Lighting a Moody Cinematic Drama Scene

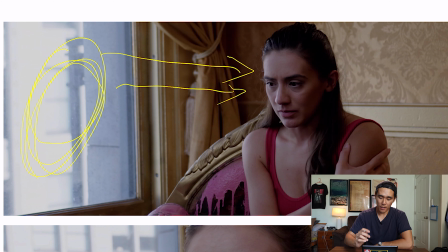481s
But if I had not used the 300D, the light that you basically see,
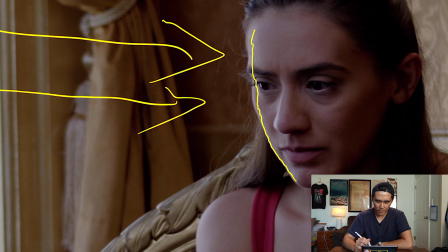487s
the little highlight that you basically see right here, is literally the only light that's on her face. Most of the light, like pretty much all the light that's on the middle of her face, that's the 300D. And if I didn't have that light on, the only real light that she would have is the light that's right here rimming her face,
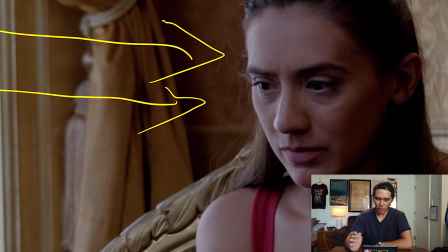506s
and it would just look very silhouetted and it wouldn't look very pretty. So this highlight looks really nice.
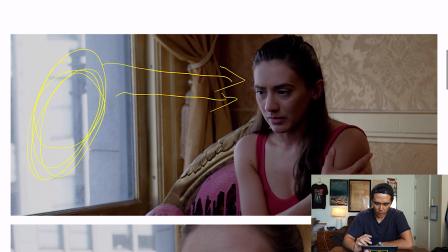512s
It gives her a nice little rim light on her face, and then having the 300D just helps create a lot more shape on her face.
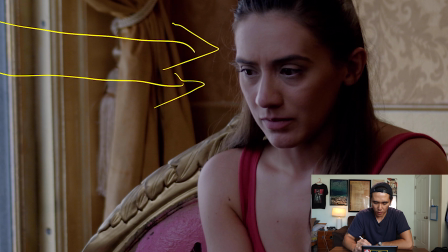521s
And as you can see, we have the Rembrandt lighting here, and then there's a nice soft fall off, nice little gradient of shadow on her face. Lights up the face and the eyes very nicely because in shorts, it's important to be drawn into the person's face.
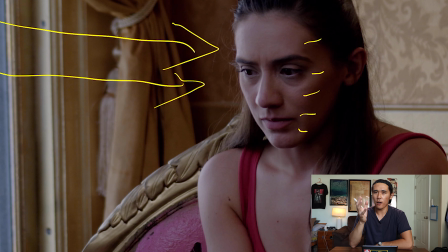539s
If there's a lack of lighting on it, it's a lot harder for the viewer to actually connect to that.
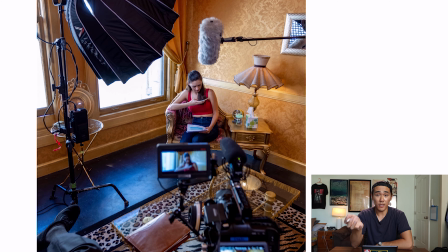544s
So, and as you can see in this BTS picture right here, like I was saying,
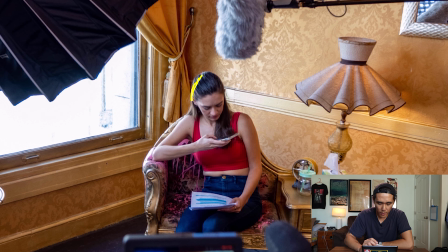549s
it has a little light rim on coming from the window, and then you have the aperture just lighting the rest of her face right here. And we also had this lamp right here that's giving her an orange backlight. The orange backlight actually didn't really come off that strongly on camera, and it's not in the picture right here,
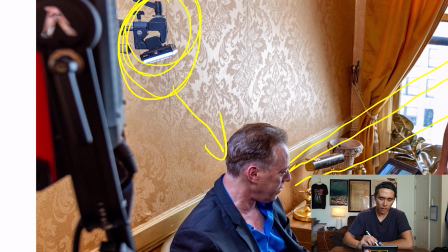569s
but this same LED light that I was using to backlight the therapist, I also used it to
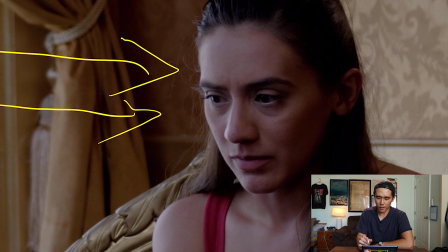578s
backlight the patient. It's extremely subtle, but it's just a little extra detail, and you can see the light right here.
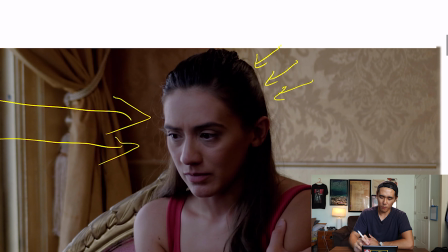585s
And going back to the whole motivating light sources thing, this would make a little bit more sense from a motivation sort of standpoint.
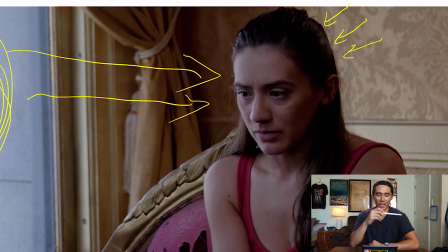593s
So for anyone who was just shaking their heads at the previous backlight, okay, well look, I got a motivated backlight right here for you.
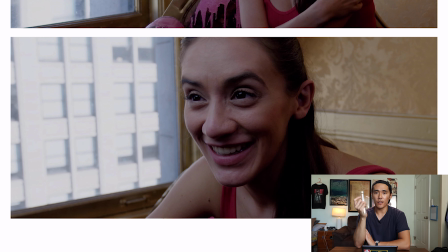599s
The last shot that I'm going to be going over is exactly the same thing. The only difference that I did was I went from shooting on the Sigma 18-35, zoomed in at 35, which on the Blackmagic I believe would probably be like a 60 mil or something like that,
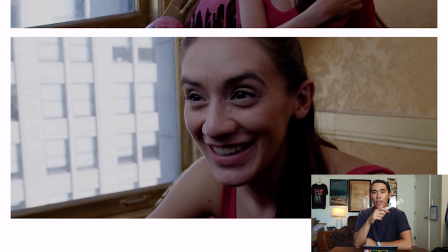615s
and I switched it to the Sigma 14-24 and shot this shot at 14 millimeters, which on the Blackmagic I think would be like around a 20 millimeter, and I did a close-up shot with the 20 millimeter.
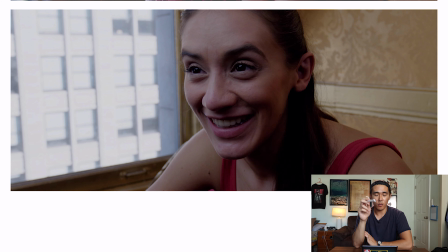629s
And this lens being a 2.8 lens versus the Sigma being a 1.8 lens, I had to compensate with the lighting by just bringing the lights in a little bit closer. So I would either turn up the intensity on one of the lights,
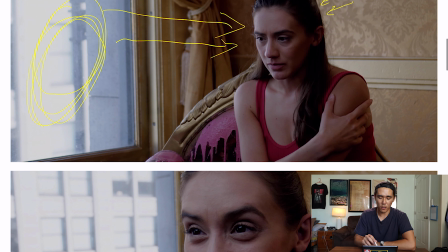643s
or I would just physically bring it closer so I can match the exposure of the previous shot, even though the shots had two different f-stop settings.
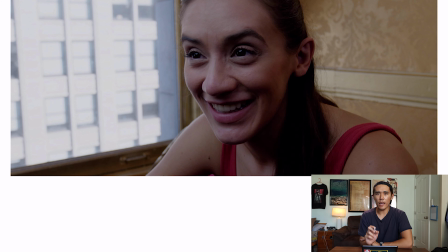651s
So the reason why I chose the 14-24 for this particular shot is the character reveals that she's behind something very sinister, and she ends up killing the therapist.
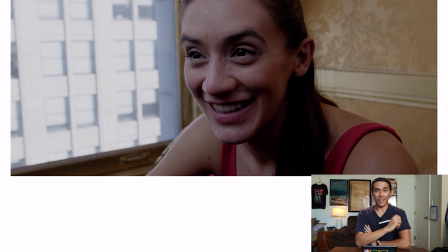663s
And she has this like kind of freak moment where she goes very like, oh, you drank the coffee, it was actually me, I killed you. So to kind of help amplify that creepy feeling, I find it very impactful when the camera is physically closer to the person. And when you're shooting with a wide angle lens and framing for a close-up, the camera is physically a lot closer to the person. Like in this frame right here, I would say the camera was realistically maybe this far away from the face, which
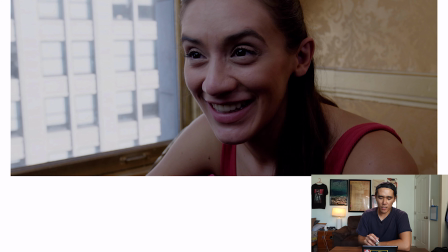697s
I don't know, that's like half a foot. Maybe what it ends up doing is it has this somewhat distorted look on the face, and because it's physically closer, like it just gives that feeling of being up close to the action. And depending on the context of the scene that you're using in, it kind of looks scary.